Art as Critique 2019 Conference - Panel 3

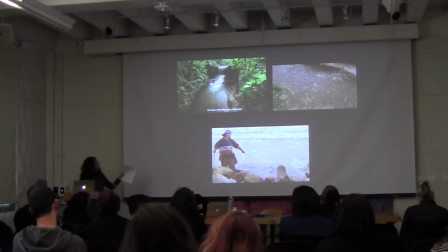And I'm going to just show you, okay, so in Caicedo's film, the river kind of, the river appears in many different forms.
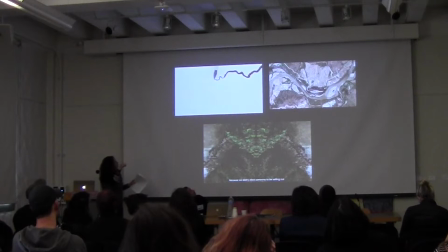These are some of the ones. There's a person also drawing the shape of a river. You have a kind of bird's-eye view, and you also have this one that Gomes Bacchus talks a lot about in which the river is averted.
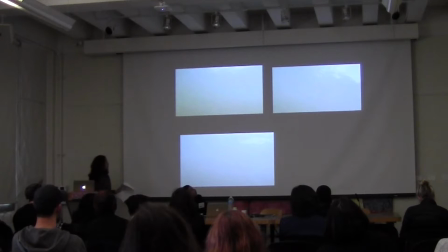But the fisheye epistemology comes from the disease. So the way Gomes Bacchus describes this is, we accept the fact that our site is obstructed by the cloudy water, the pieces of leaves blocking the view, fleeting away, as small and enlarged bubbles force us to try to find something familiar in the visual muck.
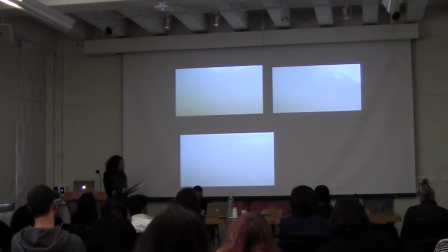In long takes that submerge the camera completely in the muddy water, the field of vision hovers in that transitional zone between the test, gruesome and opaque, between oxygen bubbles and swerving currents. So the riverine muck blocks our visual access, de-centering the lobe-centric perspective of the human for all his bodies.
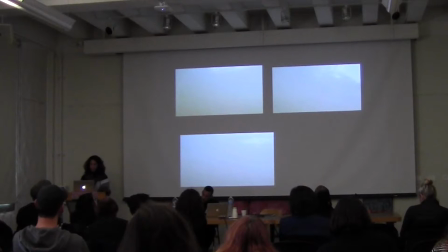And so we are forced to see into this muck of what has usually been rendered in linear and transparent visualities.
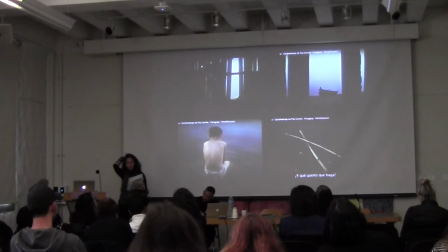So, with respect to Pascinacina. Pascinacina's film also refuses linear and transparent visualities, but in this case it's partly done by backing away from the visual itself as a central means of transmission. Since, like in Cina's most well-known, Amaka Paraguasha, it is the sonic and not the visual track that really drives this film.
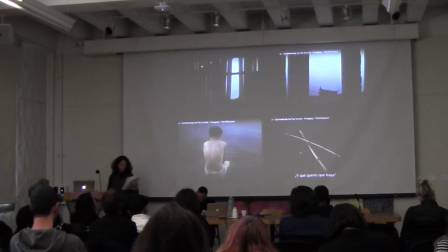What we're allowed to see on screen bears a disjunctive relationship to the oral flow of words that we follow. So basically there's a conversation between two brothers and then we see kind of the images that accompany the conversation. Like music, the principle that is given by the cadence and rhythm of the voices and its contrapuntal exchange of words.
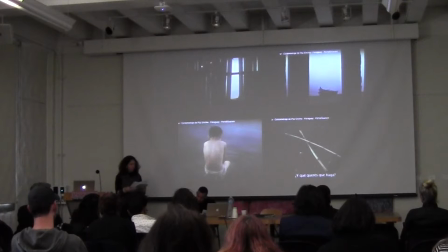It is not clear whether we ever see the brothers. Instead, what we see in grainy images are shots with a tenuous relationship to their situation. So, for example, a hut on the edge of the river, which might serve as a hideout. A boat, which might be the boat that we want to take across the river.
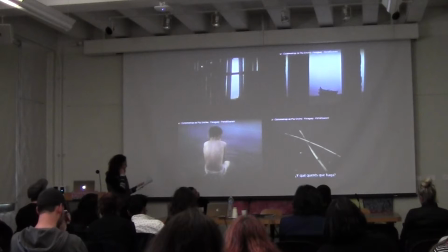Images of boys playing on the edge with sticks, which could be that at an earlier time of their life. So we can imagine some images at least as very kind of indexical relationships that words we hear. But we're also showing images that are much less clear.
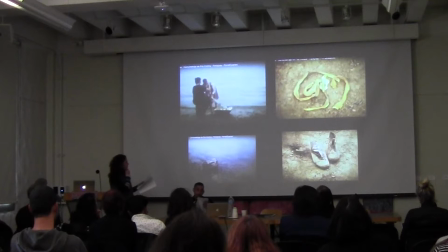One washing clothes, two girls by the river, two spent shoes, a cup orange and a knife, and a boy creating forms of sand and mud wiping them out, two boys with buckets of water, etc.
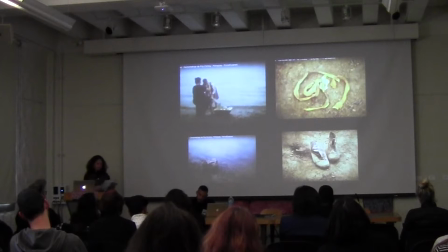All these images acquire a kind of thickness and opacity in which meaning, coordination, and connection is not fully transferred but withheld and tethered to its own materiality. Or put otherwise, the images themselves take on the character of voicings within a polyphonic temporal sequence which includes heterogeneous sounds, whispers, a woman's voice, and a loudspeaker, a woman praying.
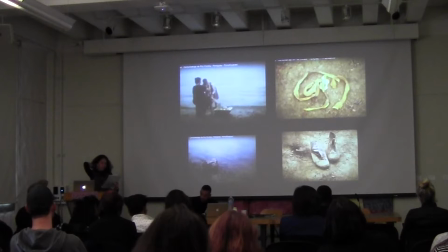In the process, visuality takes on the quality of a material's surface rather than a medium through which to access something else. The images in Vientas were grainy and the screen is often dark or black or alternately luminous.
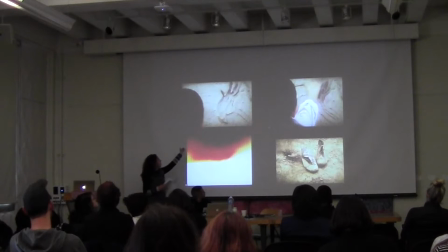The film is punctuated periodically by thunder rumbling and by lightning. This is one of those examples. This is the kind of sequence here where the boy with the drawing images is interrupted by a kind of flash of lightning. And then it moves to the two shoes.
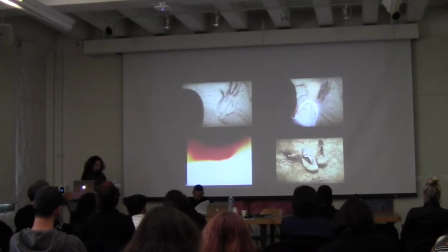So this lightning which illuminates the screen is a kind of just light event which spills or sweeps across the surface of the screen. It evokes in this sense Juliana Bruno's argument about the emergence of a new kind of haptic materiality at play in contemporary screens,
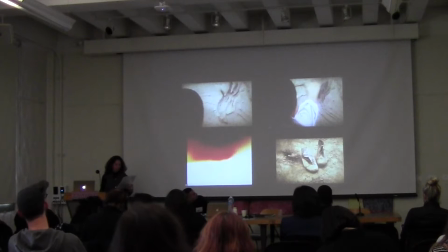which for her can no longer be likened to windows or mirrors that are instead reconfigured as a new kind of surface, one with layers and tissues containing strata, sediments, and deposits.
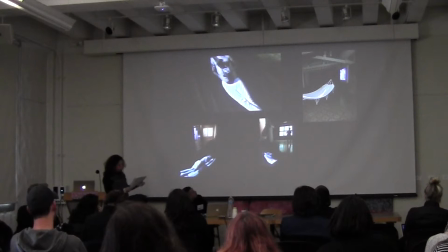Bastensina's visual work starting with her initial installation of images of people projected onto a hammock, which is what later gave rise to works precisely with the screen as a new kind of surface, as something closer to a sheep or a drape or a hammock in this case.